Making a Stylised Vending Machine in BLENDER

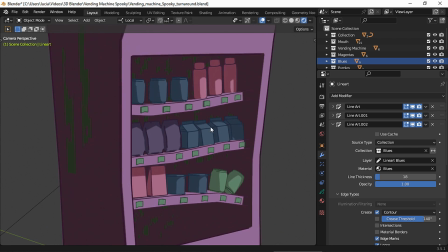So for the blue objects, I chose a dark blue material.
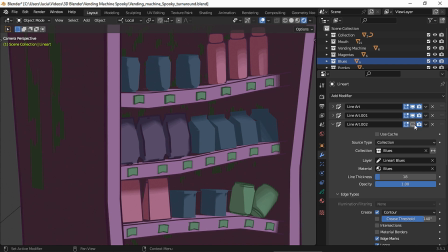Then I chose a dark purple for the purple objects, and so on.
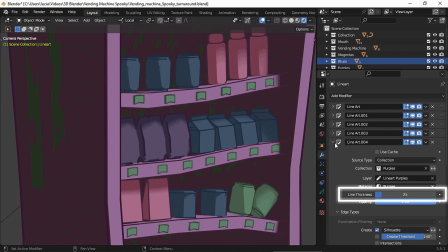I also chose different line thickness settings, since some objects are smaller than others,
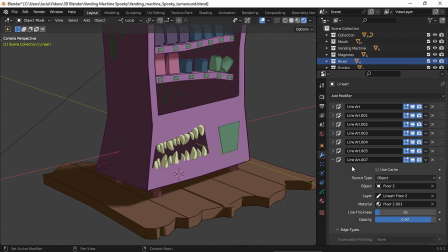and the same line thickness value will look too thin or too thick in some of them.
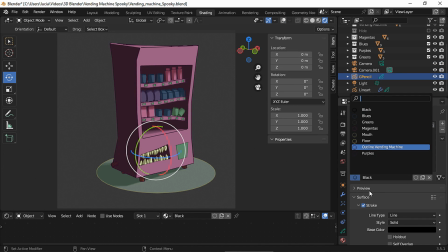Then I decided to add some lines, and for that I used the same materials as the line art modifiers,
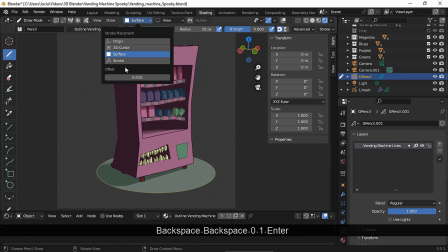and in a new responsive object I set my stroke placement to surface, and I drew some lines in the vending machine.
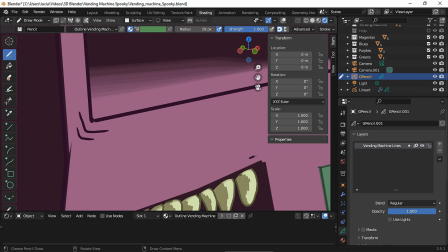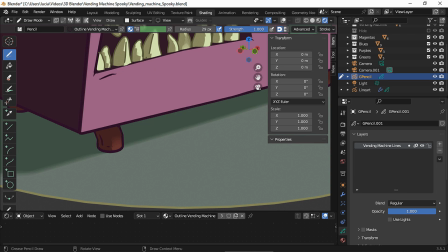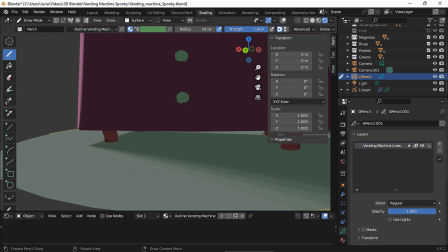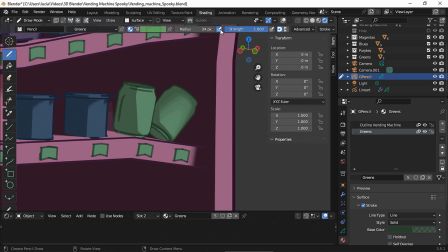I also added some lines to the goods, so they didn't look too plain.
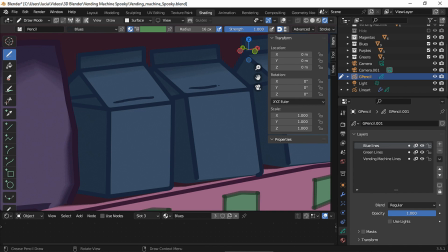While in the concept stage, I thought, what kind of logos will add up to the feeling I was going for?
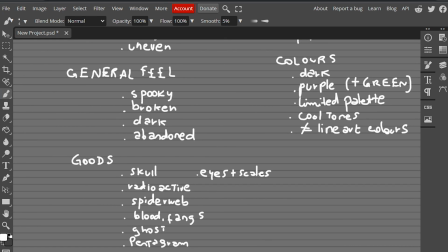So I decided to draw a school,
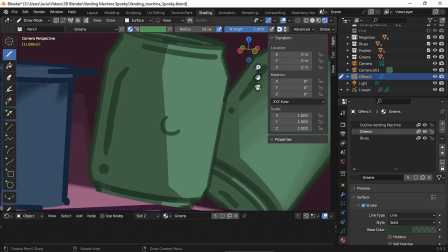a radioactive logo,
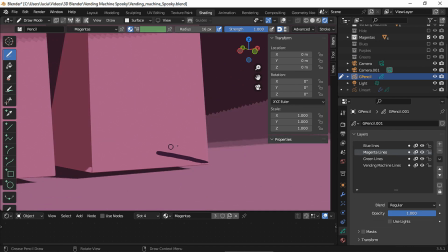a SPIDERWEB,
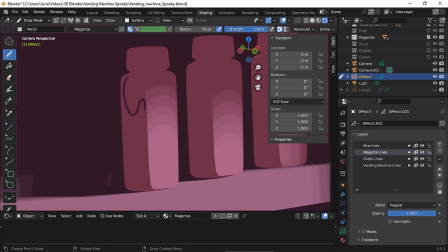some blood and fangs,
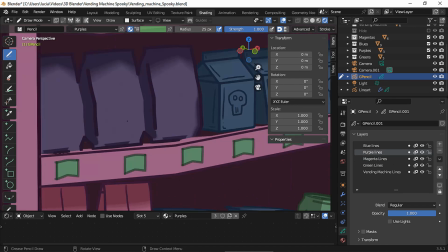a ghost,
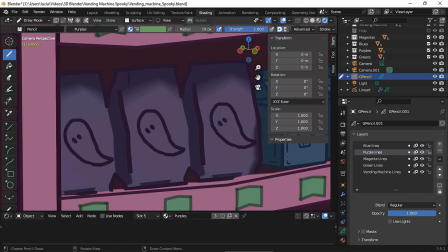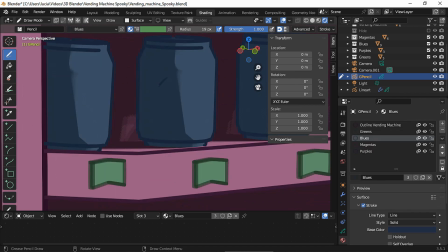a pentagram,
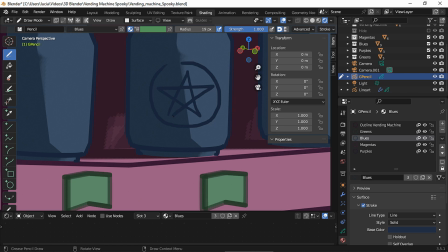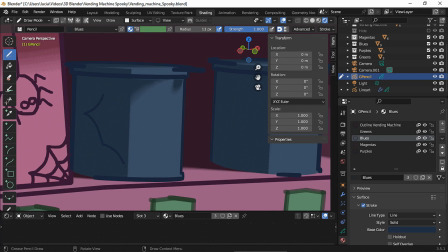and an eye and some scales.
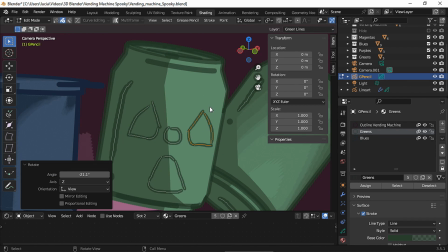I made use of the edit and the sculpt tools to perfect some of the shapes,
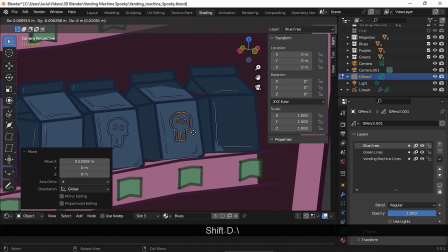and I also duplicated the logos in edit mode, so I didn't have to draw them several times.
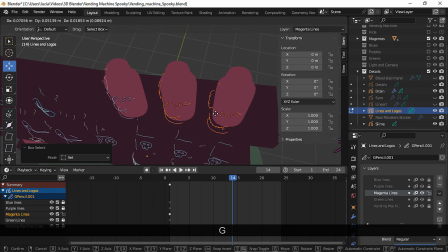And finally, I had to make sure the strokes weren't too far away from the objects.
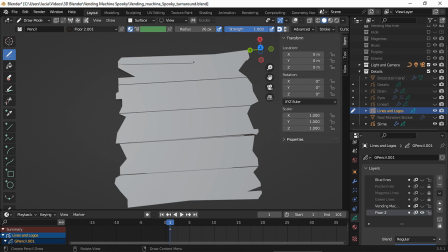For the wooden base, I drew some lines and spirals.
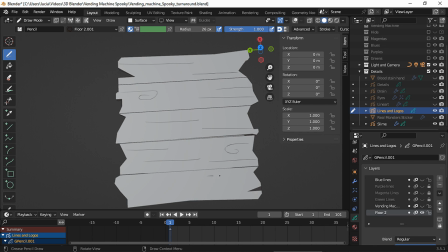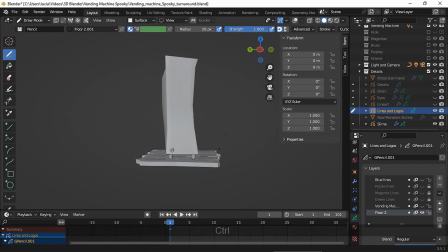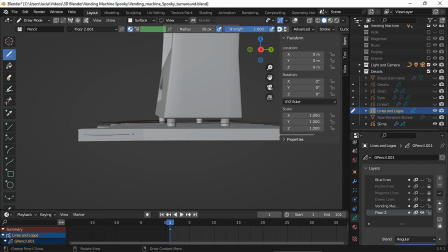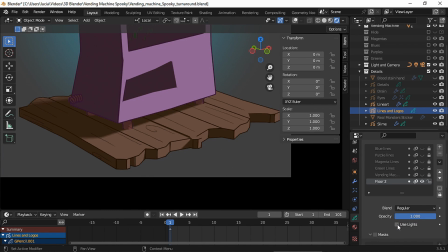And since the strokes looked a bit too light,
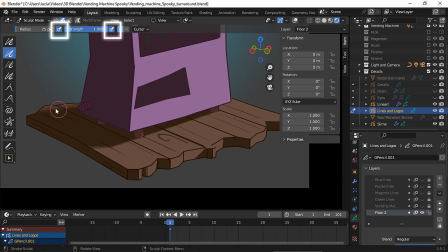I used the thickness brush in a sculpt mode with pressure sensitivity enabled to achieve a more imperfect look.
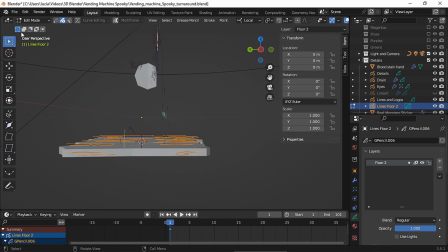To finish up, I placed the strokes that were at the top a bit closer to the 3D model.
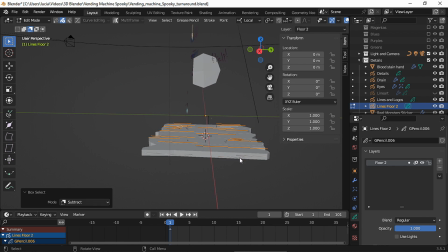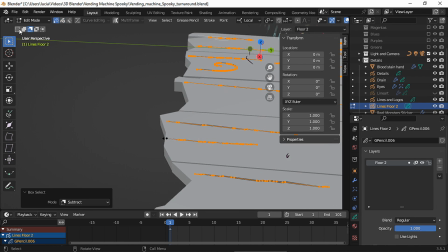And then I deleted some points that stuck out.
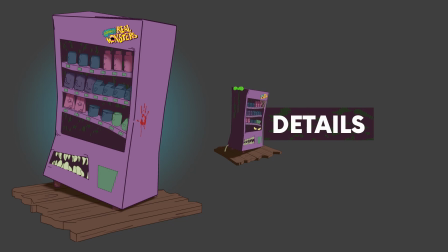Back to my planning stage, since the original vending machine had some stickers,
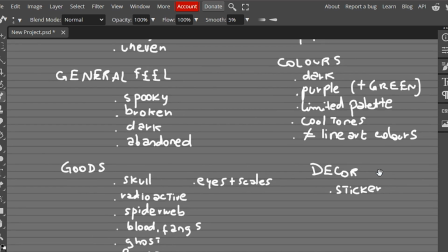I decided to add some to mine, but of course they had to be into the spooky theme.
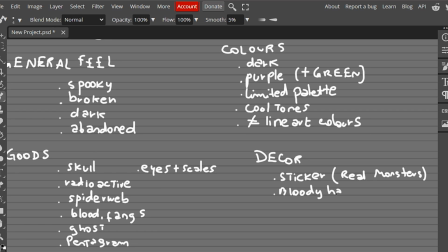So I decided to look for some pop culture references that had something to do with either Halloween or a horror film, and I decided to go with the Real Monsters sticker, which was a 90s Nickelodeon show.
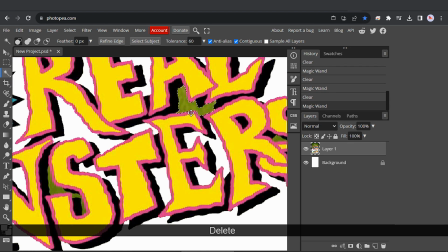For the Real Monsters sticker, I opened a poster in an image editor, erased the background and imported that image as a plane.
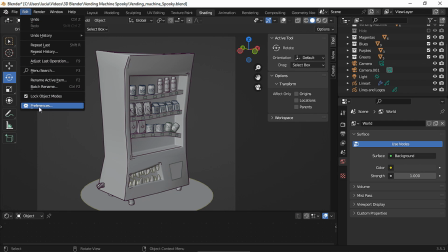To do that, I enabled the Import Images as Planes add-on,
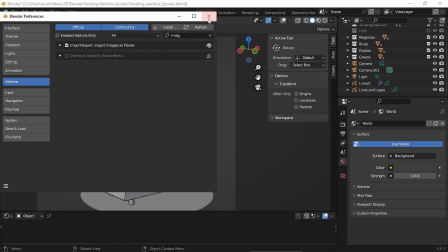just because it makes the importing process quicker by making a new image texture material and by setting
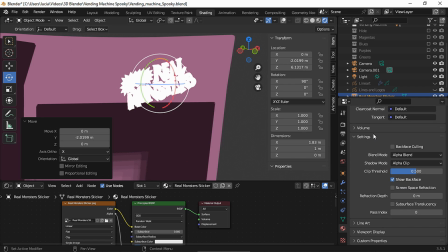up the blend mode and the shadow mode to alpha blend and alpha clip so the image has a transparent background.
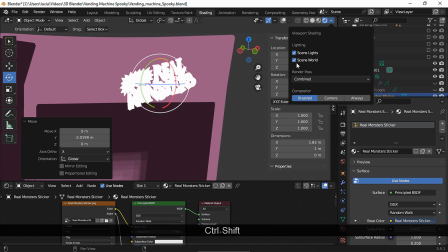I didn't want my sticker to be affected by light,
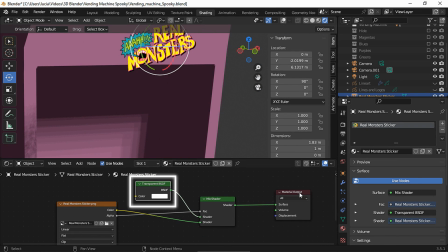so I changed the principal BSDF node to a transparent BSDF node and added a mixed shader node.
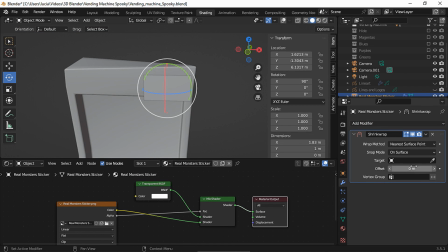If you're using an older version of Blender, you might not find the mixed shader node, but you can use the mixed RGB node.
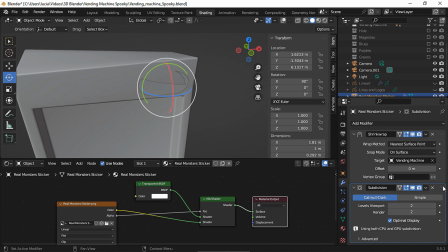I used a shrink wrap modifier and a subdivision modifier so the sticker will get pasted perfectly onto the vending machine.
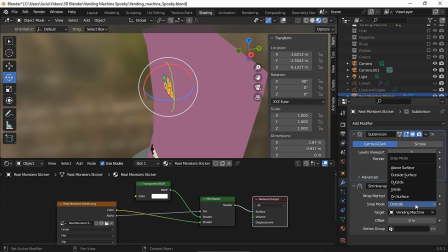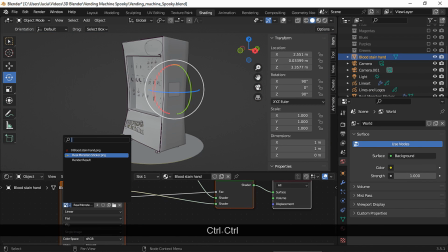For the bloody handprint, the setup for the material was the same,
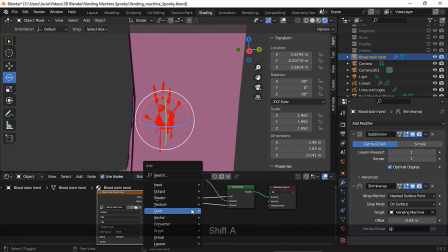but I added a hue saturation value node because the image looked a bit too saturated for my taste.
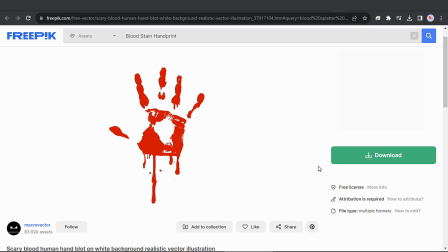In case you're wondering how to get an image like this one, you can go to FreePic, where you'll find lots of free and premium resources.
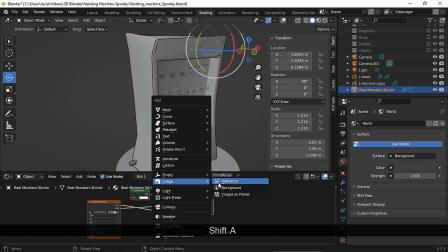I had to open the file in an image editor to erase the white background, and then I added the image as a plane in Blender.
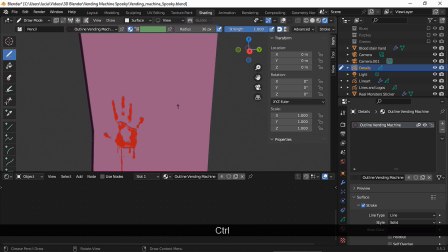And for the cry for help, I added a grease pencil object and I enabled use pressure since I was using a graphic tablet and I wanted the letters to look a bit rougher and less perfect.
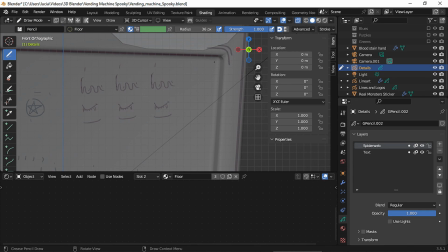Another element I decided to add was a SPIDERWEB. My stroke placement is set to 3D cursor.
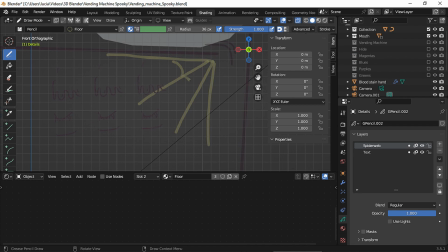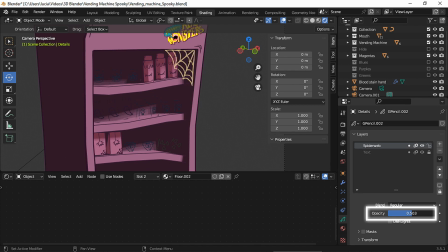Then I changed the material into a yellowish white and I changed the opacity of that layer.
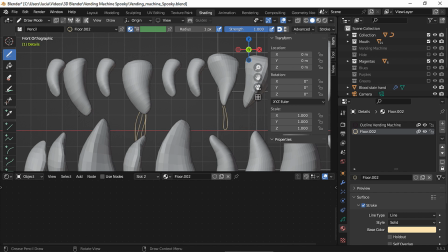In another layer, I drew the saliva for the mouth.
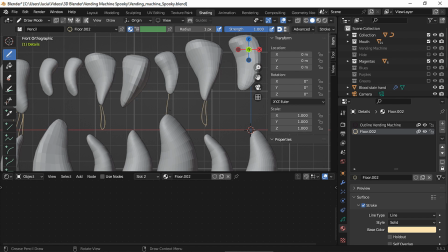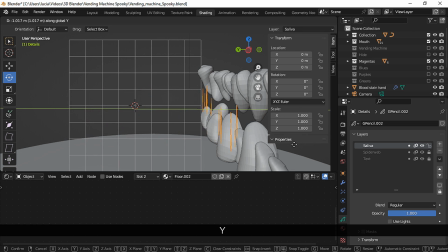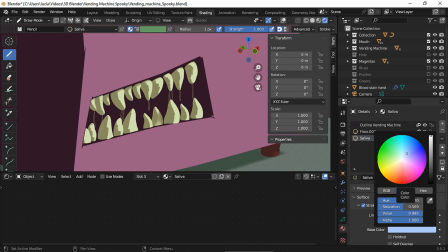And I chose a light turquoise color.
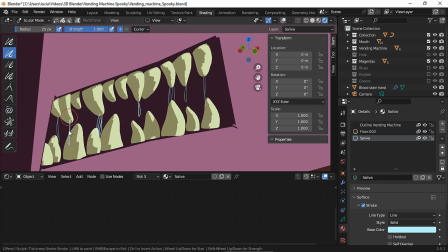Since the strokes seemed a bit too light, I added some thickness in a sculpt mode.
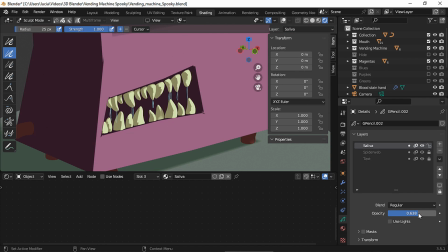Then I changed the opacity of that layer. Up to this point, all my elements were still, so I thought,
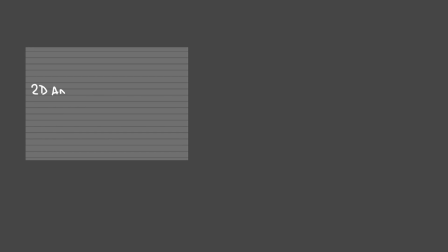What animated objects could I add to make this object come alive? First, I thought about adding some spooky eyes, like the ones you'd see in older animated films, and I found this GIF as a reference.
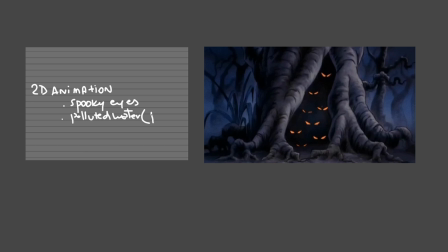This one is a pretty simple animation, it's just a blink, but what if you wanted to decompose a GIF to see the animation frame by frame and understand how the animation was made?